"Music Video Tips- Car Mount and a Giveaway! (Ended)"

What's up? Tyler Casey here and today I'm going to be giving away a free car mount and I'm going to be talking about tips and tricks for better car mount shots. So let's get straight into it. So I'm going to give the details to the giveaway towards the end of the video.
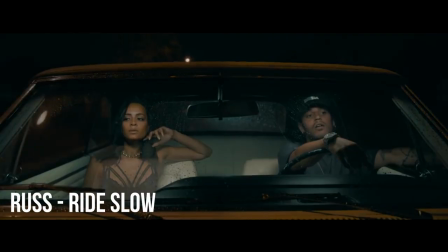10s
We've all seen dope car mount shots in lots of videos from Russ to Cole Bennett's music videos. We see car mount shots all the time in movies but now it's really easy to do it on a low budget. Because our cameras are so small and so light it's really easy to mount them straight onto the car.
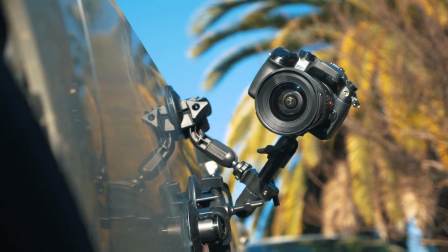25s
The mount that I went with was from Delkin and they actually sent me a free one to give away to you guys.
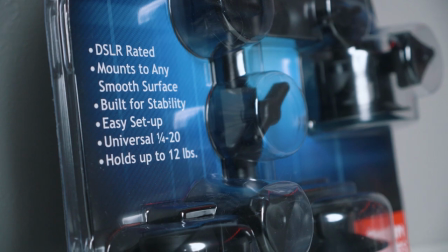30s
It's a really cool mount. It's a triple suction cup mount and it's called the Fat Gecko. It works really good.
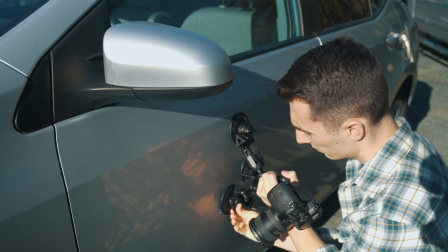34s
I've used other car mounts but this one's really fast and it has a really nice setup time. This car mount supports up to 12 pounds so that's quite a lot of weight.
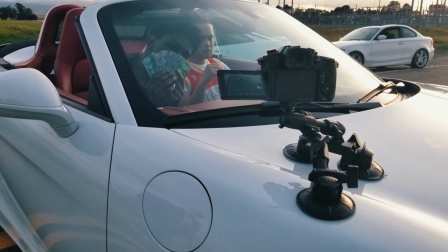41s
I've used this on a few videos so far and it's worked really good. So I'm going to go over some tips and tricks to get better car mount shots.
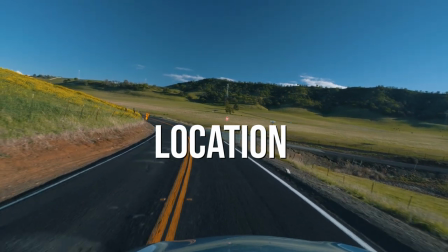47s
My first tip is make sure you're doing this on a safe road where it's not too busy or completely shut down where you're not going to have any cars driving past because you might get a little distracted with the car mount or maybe performing.
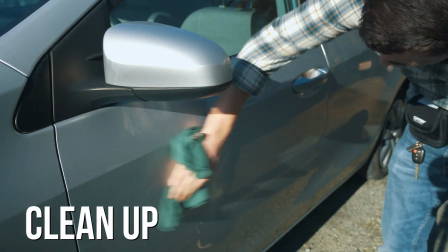59s
So just be safe when you do this. Secondly, I would always bring a towel and some water or Windex or whatever works
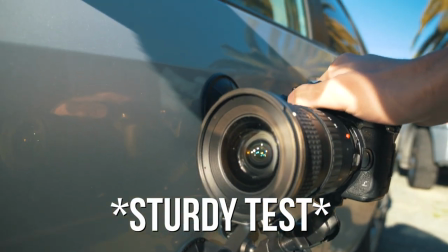65s
because you really want to make sure the car is clean because if there's any dust or anything between the suction mount, the car mount might just slip off. Also, you want to keep some type of string, bungee cord, anything attached to your camera just in case the suction cups do fail and you have a second backup.
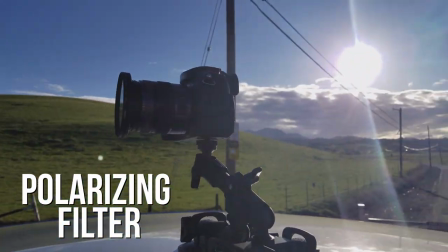80s
My second tip is going to be using a polarizing filter. Polarizing filter can make or break a car mount shot.
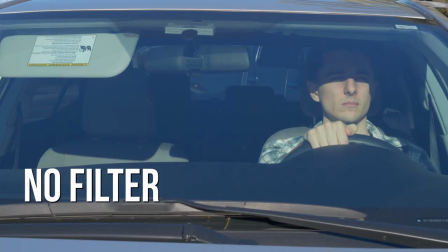86s
Sometimes when you put your car in a car mount shot, you're going to see lots of reflection.
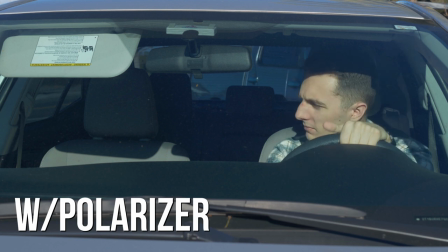89s
What a polarizing filter does is it's going to change the reflections of the glass and you can spin it until you get the shot you're looking for. This is really useful to have, so I'm going to link that below. A third tip is going to be film when the sun's low.
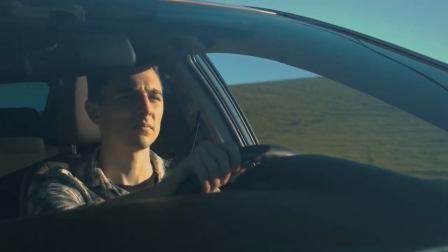102s
When the sun's low, you're going to be able to have lots of light coming into the car, or maybe if you film in the shade, maybe a tunnel, but you want even lighting because if you're going to film at noon, there's to be really harsh shadows inside the car and it's not going to be bright enough to capture the daylight outside it's going to look
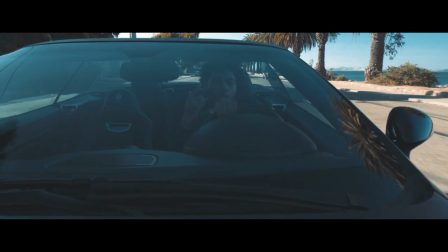117s
very amateur so definitely if you're going to film make sure you do it in the evening and also watch out for the shadows too because that's a problem
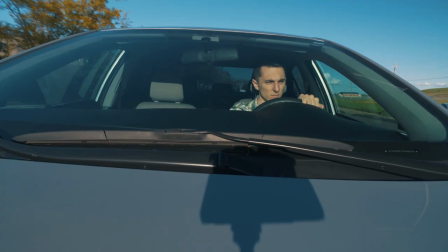123s
if you film in the evening shadows are going to be longer and you might see the car mount in the shot so you really have to find the perfect road and the right lighting to shoot this at but definitely keep lighting in mind and try different locations and different angles to get the
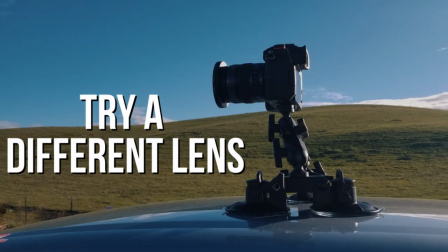135s
best shot possible. My next tip is also try different lenses. Try a wide-angle lens, try a standard lens, maybe a telephoto lens if you can,
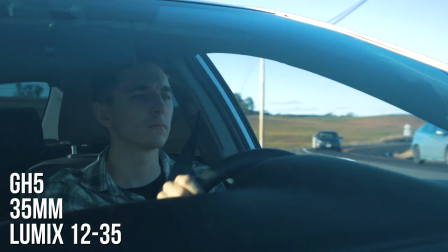143s
just to get different shots because different shots are gonna convey different moods. If we have a longer lens it's gonna look like we're in the car with them and it's gonna feel more personal.
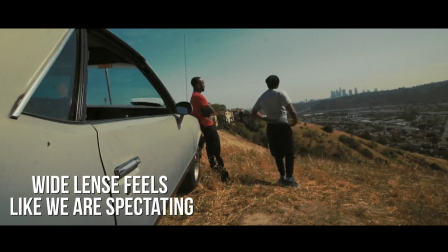152s
We're gonna focus on those performance shots. Maybe if you have a really wide fisheye lens and you're showing all the cars coming at the camera.
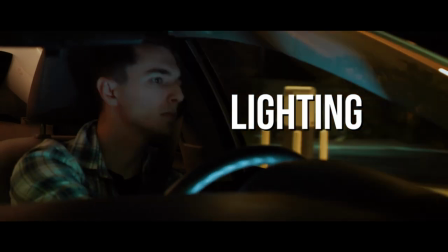159s
So my last tip is gonna be if you're doing a night shot you're definitely gonna need some interior lighting in the car.
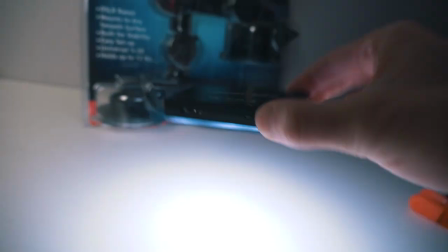164s
So my lighter choice would be the small aperture m9 this is a really versatile light it's very tiny you can take it anywhere so i would just throw some velcro on this or maybe some gaff tape and mount it somewhere inside the car to fill in the faces while driving around similar to
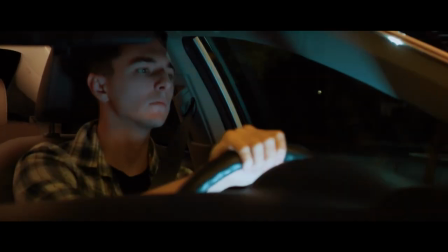177s
the rust video where he's driving around at night this will illuminate the car and maybe you could even throw another aperture amaran in the back seat to give another color contrast so i'm going to be giving away this brand new car mount shout out to delkin for sending it to me so the only two things you have to do to win this car mount is subscribe to my youtube channel and comment below and let me know how you would use this car mount i'm going to do a random comment selector on april 2nd and i'm going to message whoever wins so make sure to check your messages so good luck and thanks for watching and i'll catch you guys next time thanks